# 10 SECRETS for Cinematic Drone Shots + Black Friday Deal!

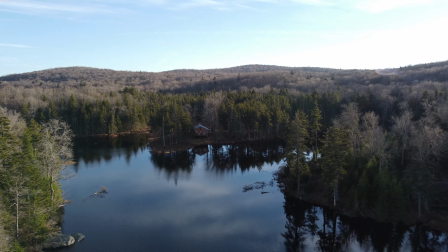Now the viewer is aware that the cabin is all alone and may be thinking, what's going on here?
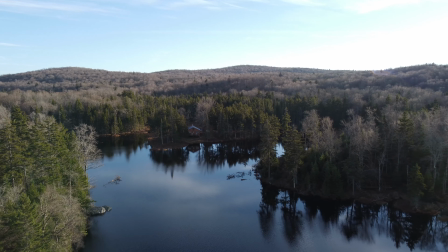So revealing the isolation of this cabin raises questions with the viewer. Why is the cabin right there?
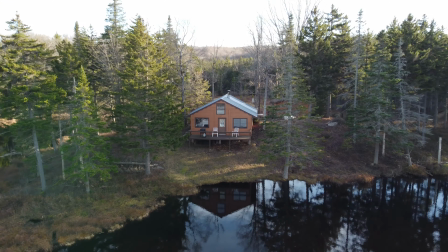What is going on inside of it? I added a second version right here because I thought I moved back too low.
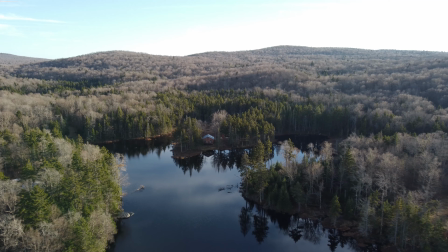So when you fly backward, it's good to fly up and back and not just straight back. When you fly up and back, you can see more of the landscape, so the viewer has a better feel for the depth, the three-dimensional quality, and the surrounding of the subject. And you can see that right there.
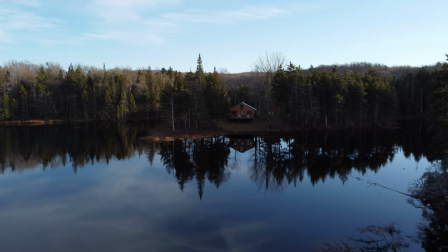The cabin is surrounded by wilderness. And if I go even higher, it gives a different perspective.
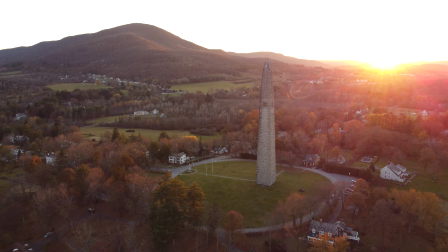So experiment with various heights as you move the drone backward. Usually it's better to go higher up as you move the drone backward. Or if you want to do the opposite, I'm starting high and far away from the subject and flying down toward it. This allows the viewer to take in the entire landscape.
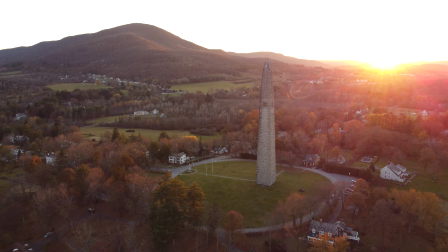I sped this up really quickly because it was a little slow, and then I slowed it down as I got closer to the subject. I did that speed change in post-production, which I explain in detail in my full course. As I get close to the tower, maybe something is going on in the tower or in one of the homes next to it, which could be our next scene.
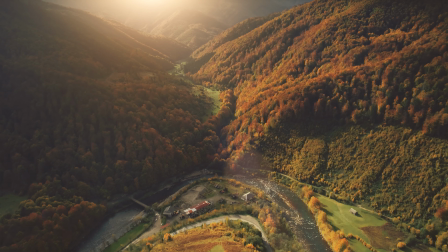In this shot, I started really close, focusing on the star on top, and then I sped this up in post-production. Now, just like the previous shot, I started slow and then I sped it up, and then I went slow again. I did move the camera a little bit, that was a mistake.
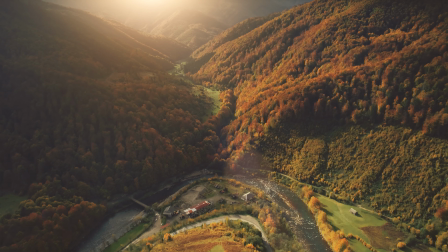I wanted to finish this beautiful money shot of the sun setting, the mountain, and the tower with a circle of green grass.
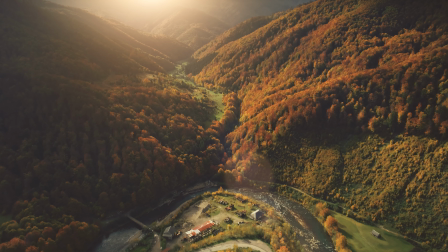Secret number 10, shoot into the sun. The next secret for getting cinematic footage is to allow sun flare into the drone's camera lens.
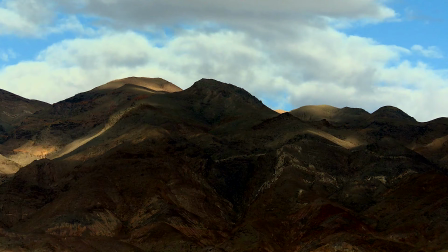I talked about this before, but now I'm going to show you some more and different examples. This style of shooting may not fit your personal style, so I recommend shooting into the sun and also into the opposite direction with the sun and see which you prefer.
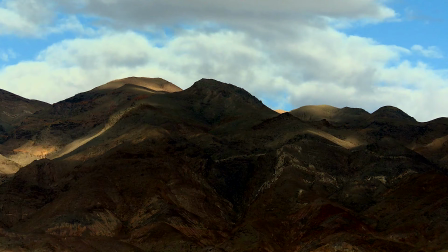One important thing to keep in mind is the time of day when you shoot. I prefer the golden glow around sunrise and sunset. The reason why I prefer to shoot around sunrise or sunset is because the camera sensor in most drones is not that big, so it can't handle the contrast of midday sun, where you get a bright sun and harsh shadows.
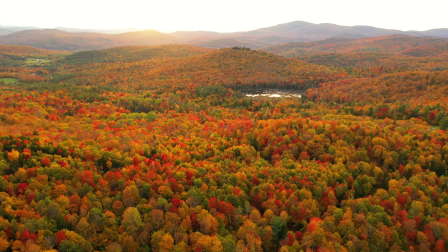Most drone camera sensors do not perform as well during those conditions. However, during golden hour, the sun's light has a softer quality to it.
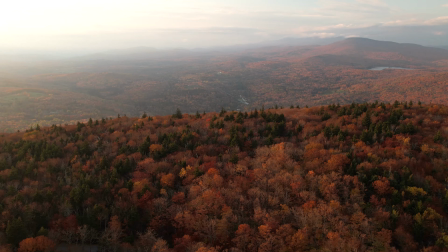It is more cinematic in color tone and less intense overall, providing great cinematic light quality and quantity. This usually lasts 20 to 60 minutes depending on where you are in the world and what time of year it is.
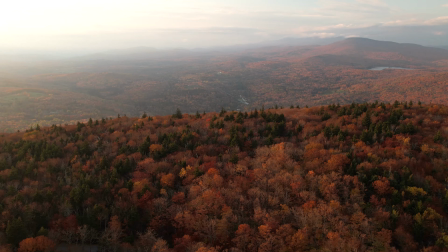Golden hour usually lasts longer the closer you are to the north and south poles and shorter near the equator. Another part to consider for cinematic lighting is the direction of the light.
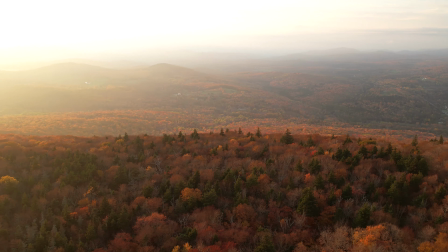Try shooting into the sun or the sun just outside the frame to provide a great cinematic flare from a 45-degree angle.
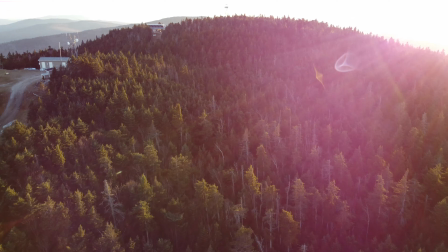This is one of my favorite ways to shoot. However, if I was filming a real estate video, for example, I prefer to shoot between 1 to 3 hours after the sun has risen, or a couple hours before sunset, so I don't get harsh shadows, yet the sun is still low enough on the horizon that it's softer than midday.
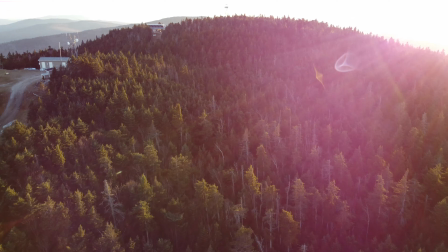If you're shooting documentaries or short films, then I would choose to shoot around sunrise or sunset, as seen in the following examples. As I fly forward here, the sun is glaring in the upper right hand corner and it's changing the color of the trees. It changes from a purplish to almost green, then to yellow, and then to purple pink.
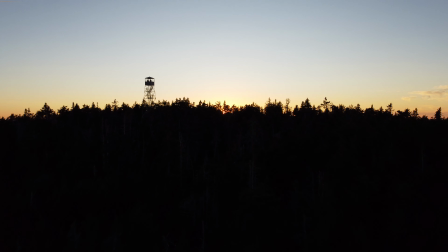So those colors were nice before we panned up. In the next shot, we can see the sun being revealed just going straight up over the mountain.
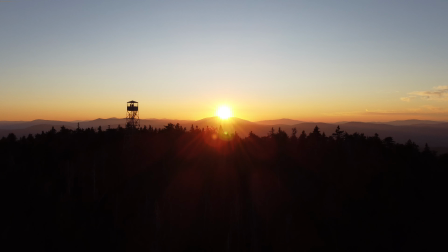It is right in the center of the frame.
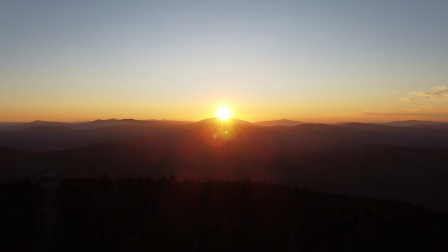When the sun is low in the sky, like it is here, that works really well. The sun is low in the sky, so we're gonna slowly face toward it.
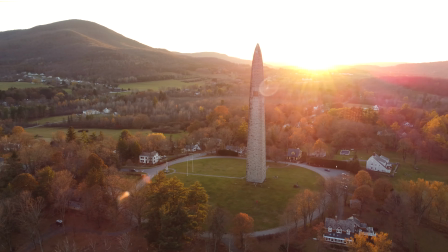The sun starts out a frame and then comes into frame. If you can block the sun with a tree or monument right here,
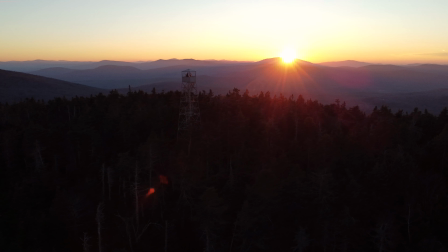it helps add a three-dimensional quality, adding more depth and interest into the shot. The sun pops out on the left here, giving us that nice flare as it's low in the sky.